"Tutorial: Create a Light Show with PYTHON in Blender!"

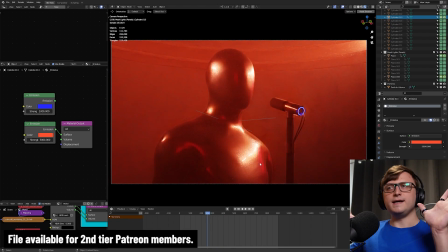me. So that's a really cool thing as well. Like the lighting setup is really, really nice using this ring setup.
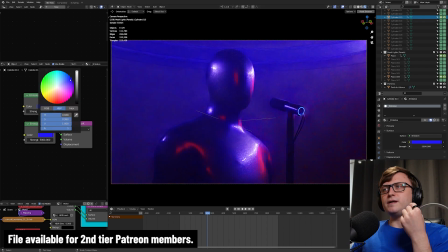But even just by changing some of the color, we can get like such different moods. See, that's really cool.
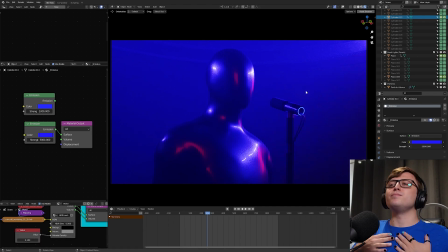That's why I love this so much, because if you watch some of my previous lighting videos, you know, I love playing with emissive lighting and I get really excited just playing with different styles like this.
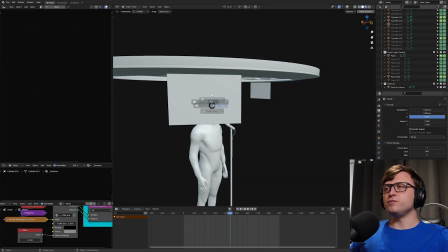So I'll reset this file quickly. Okay, one more thing to show you about the setup is these panels.
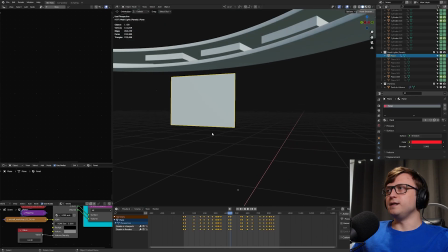So these are actually providing some red light again through just a regular emission shader.
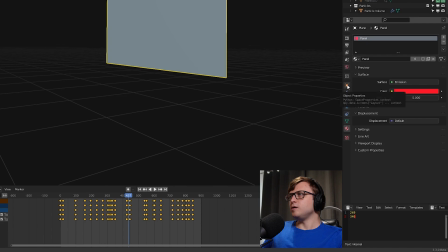The way we hide these from the camera is if we go to the object properties tab here in the properties and then go down to the visibility, and then under here, under ray visibility, we have camera. And now again, I should just clarify that I'm using cycles, not EV, because in cycles,
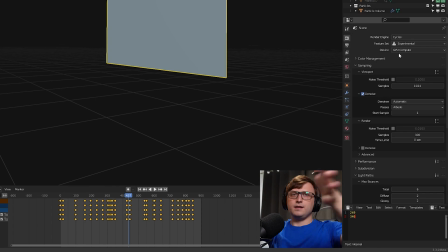we have much more control over path or ray based lighting, which gives us much more accurate kind of emission lighting coming off.
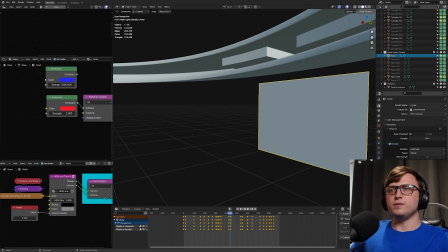And especially when using the volumes, like I'm doing down here in my world nodes, you get these really kind of cool diffusion effects.
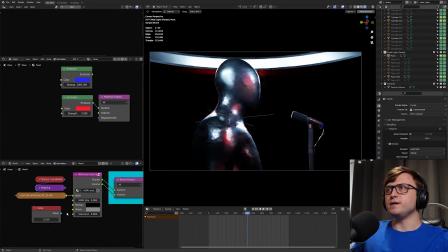You can see that if I disable the volume here, it still looks kind of cool, but not as cool.
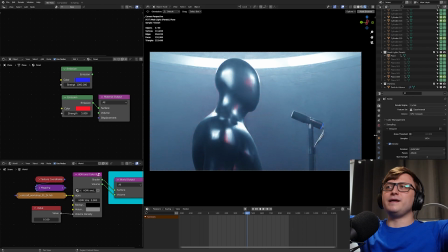You know, we like the extra atmospheric going on because it lets the light bleed through the scene. And it almost looks like there's a bit of a smoke machine going on.
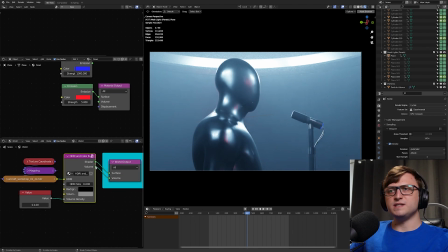Just as a side note as well, my world nodes might look a bit confusing because this is not a regular node in Blender, HDRI and color background.
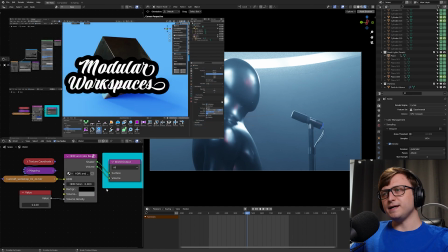This actually comes from my modular workspaces pack, which is an add-on and an asset library.
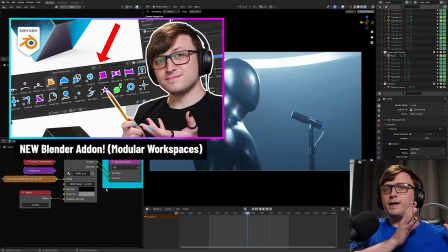I've done a really nice video about that here. You can watch.
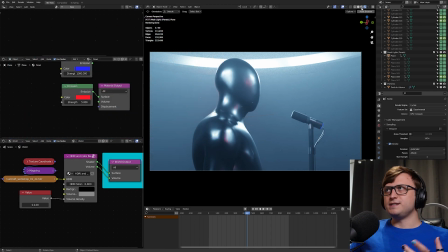I think it's one of my most popular add-ons so far because it kind of really extends how you use the asset browser and then kind of bring in collection assets. It's supposed to help speed up your startup workflow in Blender. But the asset library contained in that package has a bunch of useful world nodes as well.
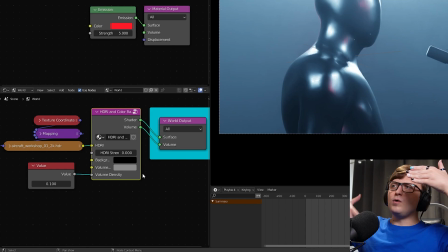And one of them is my preset nodes for having an HDRI affecting objects in the scene while also being able to have the world background a different color while also providing volume to the scene.
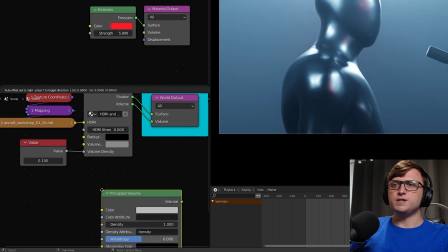So that's what I'm using here, but you don't have to use that. You can use like a principled volume shader and just plug that straight into the volume and adjust the density however you like.
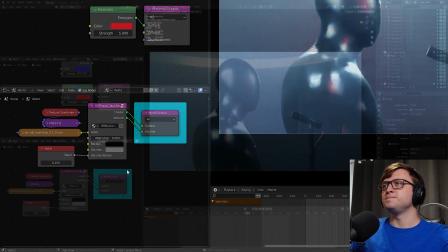It will work functionally exactly the same in terms of volume, that is. The character model, just a basic model, comes from my rigged base characters pack.
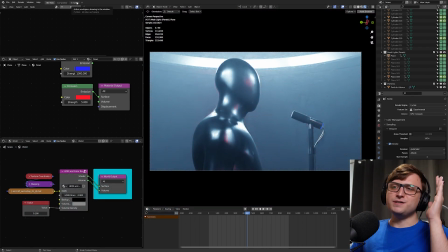You can get that as well. I promise I'll try not to advertise my stuff too much, but it's going to be difficult because I use my stuff for like everything.
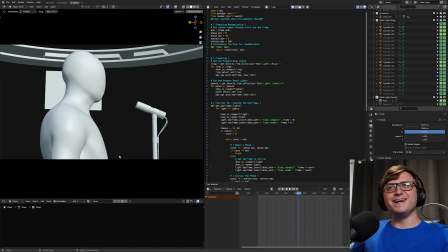Which brings us on to the Python. I'm using my module EasyBPY.
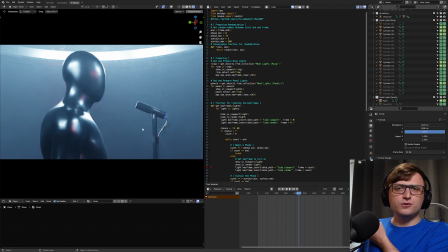Seriously though, so I created this module a while back and it's been contributed to by a bunch of other community members called EasyBPY.
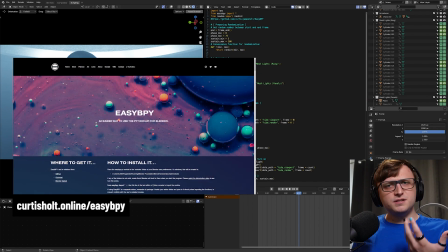And the point behind this module is to just kind of simplify the expression of Python interacting with the Blender API.
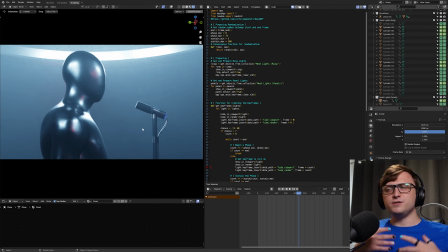So you can help to like rapidly prototype workflow tools with Python without having to kind of sit through all of these boring code paths like bpy.data or .ops and .do.this.something, whatever. It's a lot of just like plain English expression.
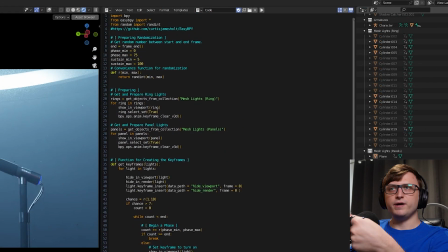I've kind of used a combination here of EasyBPY functions and regular Blender Python API functions, which is what I would typically do anyway.
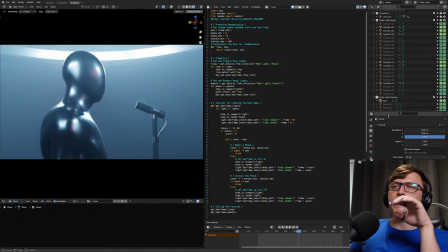So this is like a very genuine script for what my kind of workflow would look like. So how are we going to build this tool which randomizes the lighting and it kind of gives
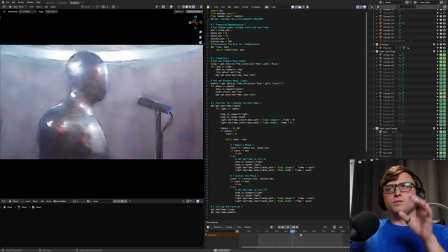us an animation we can play through where we can rotate around our character and watch the lights turning on and off?
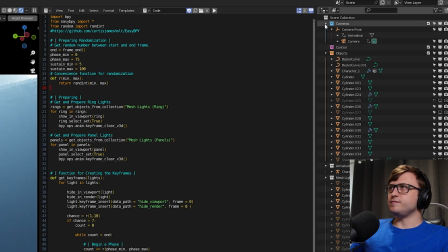So well, one extra thing just to keep in mind here is that in my outliner, you can see that I've separated things down into collections, and there are two very important collections here. We have the mesh lights ring and the mesh lights panels.
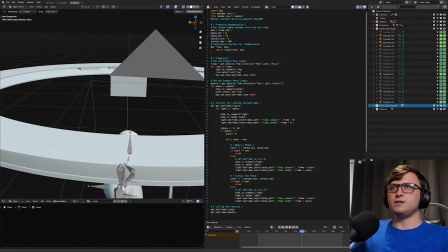All of the objects in the mesh lights ring are these segmented mesh lights here that I've pointed out to you, kind of contained in the cylindrical housing.
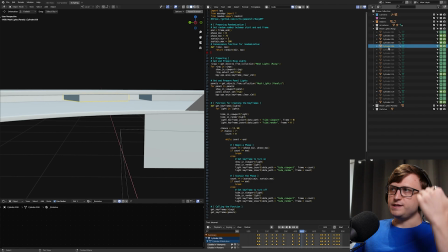Strictly speaking, the script will look through and loop through all of these objects. So you can add an indefinite number of objects to this collection.
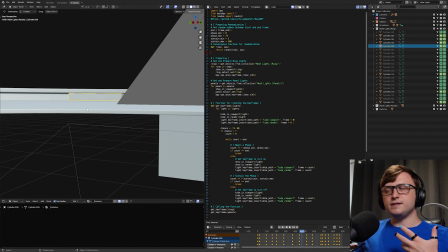If I wanted to add extra lights to kind of be randomized in the timeline, I would just add them here and it will work automatically.
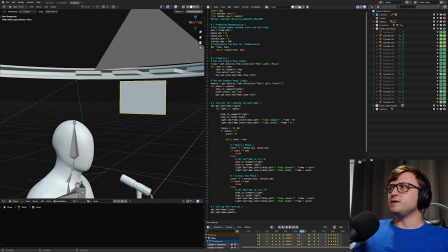That's fine. So I've separated the panel lights here as well down into their own collection. It works functionally the same way.
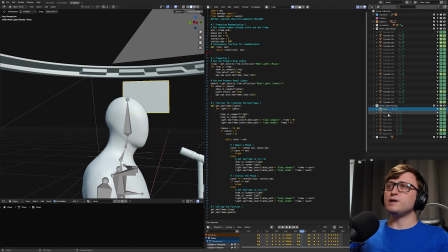They don't have to be separated. They could be contained inside of the same collection, but I've just done it for the sake of my own understanding of the organization of this scene. Now we're going to get onto the Python. I've given you enough time to prepare yourself mentally for this. And if this next bit gets a bit confusing, I recommend you check out my Python crash course for Blender.
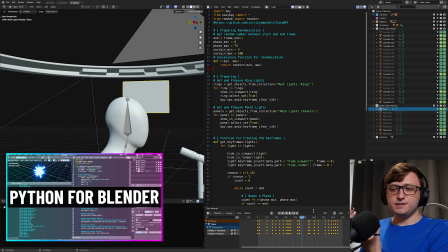It's a surprisingly popular video. I think it's one of the videos I'm the most proud of on my channel. I'm very happy with how it turned out. It's helped a lot of people, including some big names in the community. So if you're really serious about learning how to use Python with Blender, then you can do that.